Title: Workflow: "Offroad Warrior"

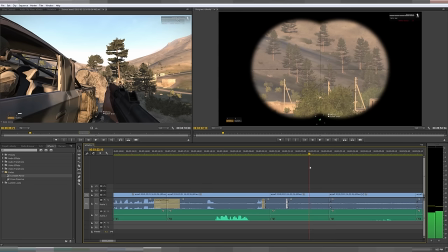I pan a little bit right before cutting to in the new frame. It just seems a little busy. So what I'm going to do is I'm going to pull this out.
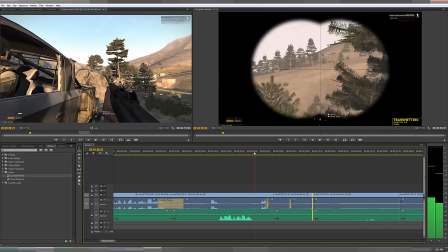There, now it's gone completely. And you're probably wondering, like, why I went from looking over here to showing this one again to going to this.
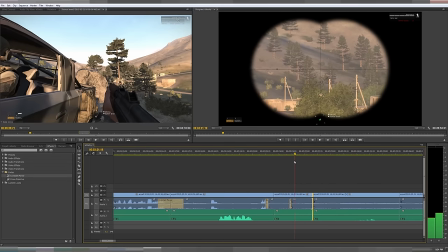The reason is I wanted to show the tracers and add a little breathing room to the cut so that it wasn't like, you know,
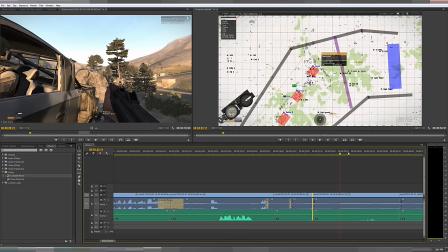talking and then instantly doing something. So right here, you can have an example of why I do my audio editing. You'll hear an AK firing full auto, and then suddenly it's gone.
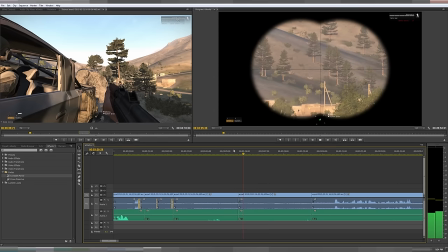You hear that? You can even see it represented in the waveform here. This noise here is just louder, and then it drops and gets quiet here. So I'm going to do a full constant power on this. What I'm going to do is I'm stretching
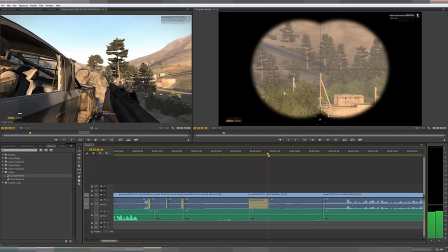the firing of the AK out till hopefully the person stops. No, it doesn't sound like they did, though. So they kept shooting.
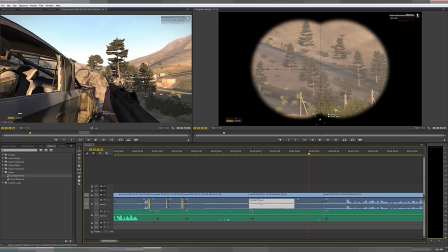That sounds good. So they're firing, stop, fire, stop. And by the time they stop, it's about right here, and it's you won't have to worry about the reverb
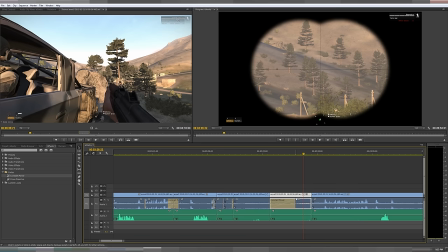like just cutting off either, because we've already faded, we've already transitioned into this other soundtrack here. Now, this one, I don't know. I'm not liking how it's jumping.
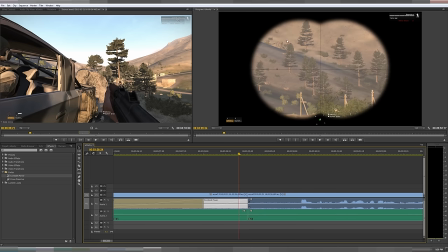If you're paying attention, the rock is first here, and then it jumps to here. I like the tracers. I like the saw shooting the tracers in, and then the RPK shooting the tracers out. But I'm left here with a jump, and I don't like the jump.
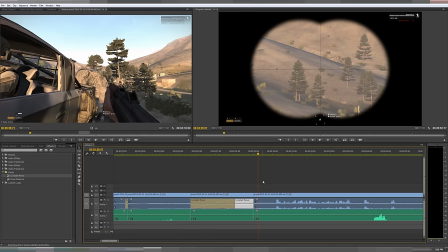Sometimes I keep jumps in. I can't make them work because, again, this is all one take, one shot. There's no redos. There's no recording individual characters' microphones and then mixing it all together. It's very, you know, one pump. You know, like, you can't, you don't get multiple chances here.
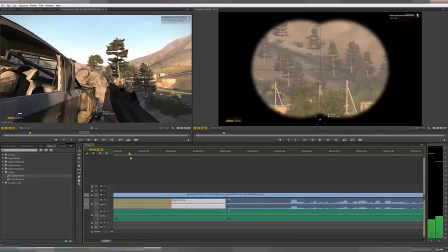So I think what I'm going to do is I'm going to actually cut this clip here. And if you see, it jumps, but you're not distracted
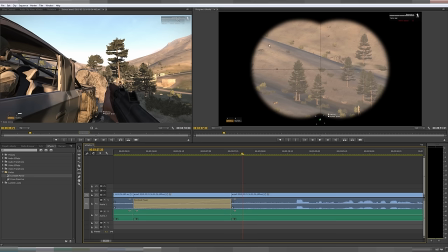by the rock moving just a few inches on screen. The only thing that can really stick out is these two trees here, which look similar to these two trees being represented on the edge of the frame. So you're going to get a jump of these trees moving to over here.
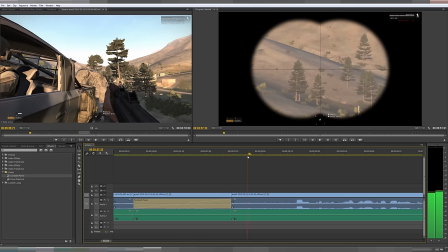But I think that's fairly subtle because there's so many trees that most people won't notice it.
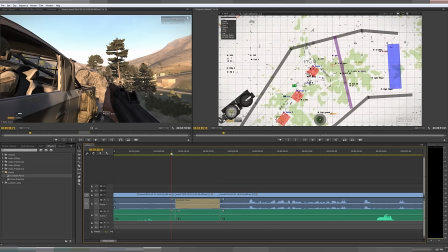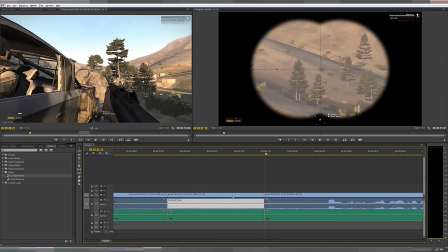All right, so since this clip is so tiny though now, I'm going to completely redo this transition.
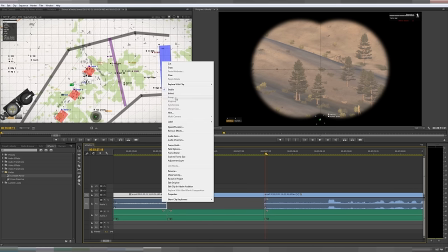I'm going to unlink that audio, unlink this audio, stretch it out until the RPK is no longer firing.
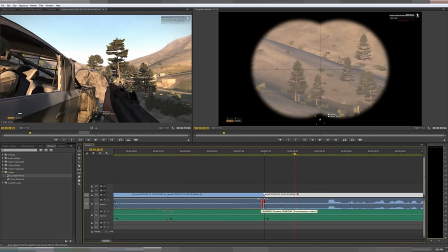And then the RPK starts firing over here again. So maybe I can just make it work. Not quite liking it.
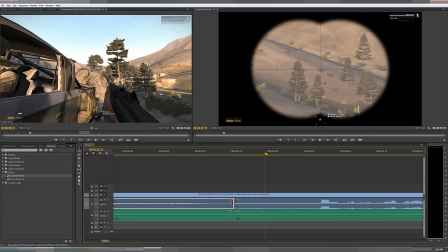Definitely not liking that. So pull it back a little. That sounds pretty good to me.